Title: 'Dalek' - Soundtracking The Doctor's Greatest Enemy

Hello YouTube, I'm Dom the musician. My name's Dom, I'm a musician. Here's my degree. In this series of videos I'm looking at Murray Gold's music for Doctor Who Series 1 and exploring what makes it so fantastic. I'm going to be going through in roughly chronological order and talking about some of my favourite themes. I'm also going to be using some musical jargon, but I've provided a glossary of terms which you can find in the description, so even if you don't know anything about musical theory, you hopefully won't get lost. Let's go!
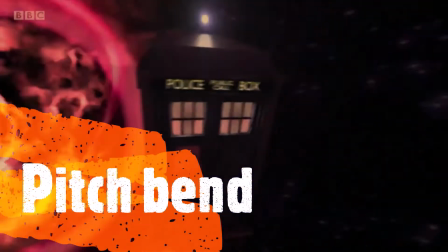I think it's time we talk about the weird pitch bend obsession that Murray had in Series 1.
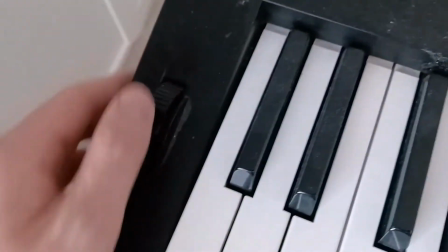[0:45]
So, if you don't know, this is the pitch bend wheel.
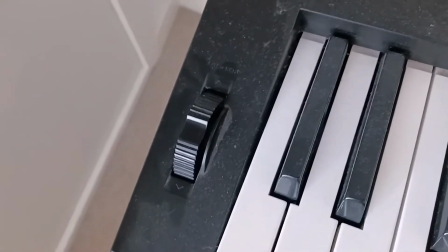[0:49]
It smoothly raises or lowers the pitch of the note you're playing in an attempt to recreate the glissando effect that you'd get from,
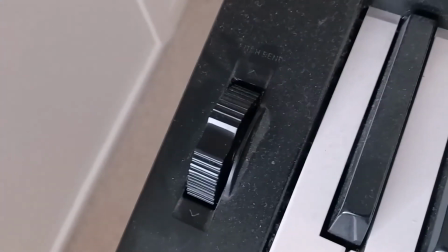[0:58]
say, bending a guitar string or sliding a finger up or down a violin. Throughout Doctor Who Series 1, Murray mostly uses it on either synths, hello, or these quite dated sounding orchestral samples. When used subtly or low in the mix, pitch bend can do a decent job of recreating the string glissando sound that you'd find in, say, a Johnny Greenwood soundtrack. But as you'll probably be aware by now, subtlety is not high on Murray Gold's list of priorities. When Rose first enters the cage, there's this minor sixth interval. Sounds kind of like a question, which then pitch bends down to a minor fifth, back up to a minor sixth, then a major sixth, sort of like a rearranged Bond theme, and then finally a minor seventh.
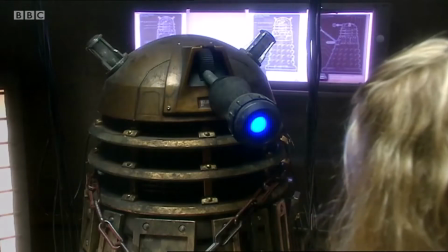[2:05] hello. Are you in pain? My name's Rose Tyler. I've got a friend he can help.
It goes to a really nice E chord when the Dalek starts talking,
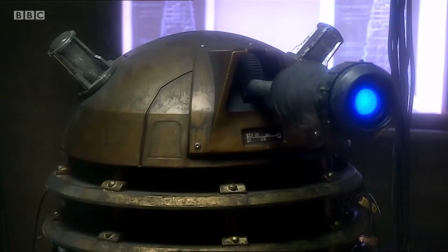[2:18]
with lots of suspended notes, the fourth, the sixth, the seventh, that make it sound very unresolved.
They torture me, but still.
Normally what determines whether a chord is major or minor is the third. This chord doesn't have that, it practically has everything but that.
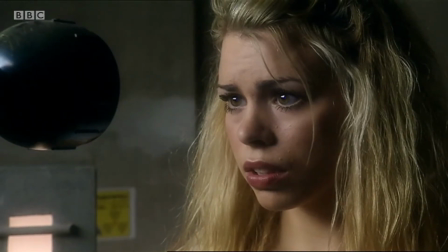[2:38]
Unlike the Doctor, Rose has no preconceptions about what a Dalek is, and the music sort of represents that uncertainty. When the Dalek says, "I am dying," it gets a little bit more resolved.
I am dying.
You get this A sus2, which resolves to an A minor 7.
No, we can help. I welcome death.
Because she's leaning towards sympathising with it. There's a great chord when it says "My race is dead," with an F sharp in the bass, a major sixth, and a minor ninth.
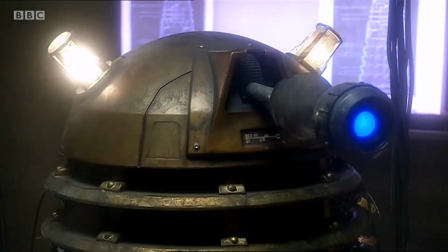[3:17] My race is dead.
I don't even know what that chord is, but it segues perfectly into the final E minor.
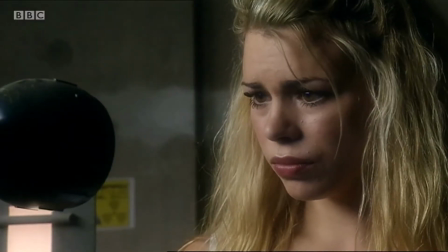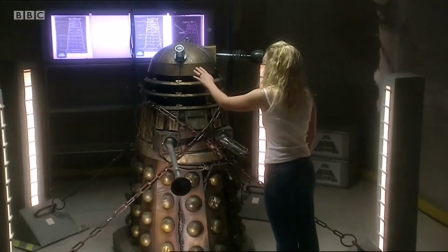[3:34]
Which is the tonic chord of
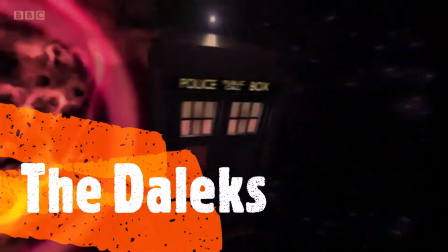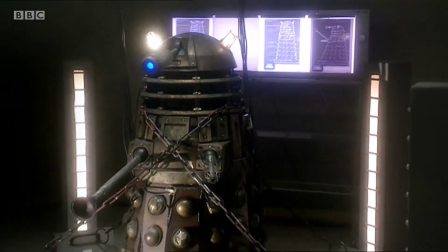Now I think it's really interesting that rather than just jump to the new key of E minor, Rose's scene with the Dalek has the music slowly modulate there, so that when the theme kicks in, you're already in that key. I like to think that this is because the Dalek is manipulating Rose. It's not a sudden jump to E minor because it's not spontaneous. Everything went according to plan.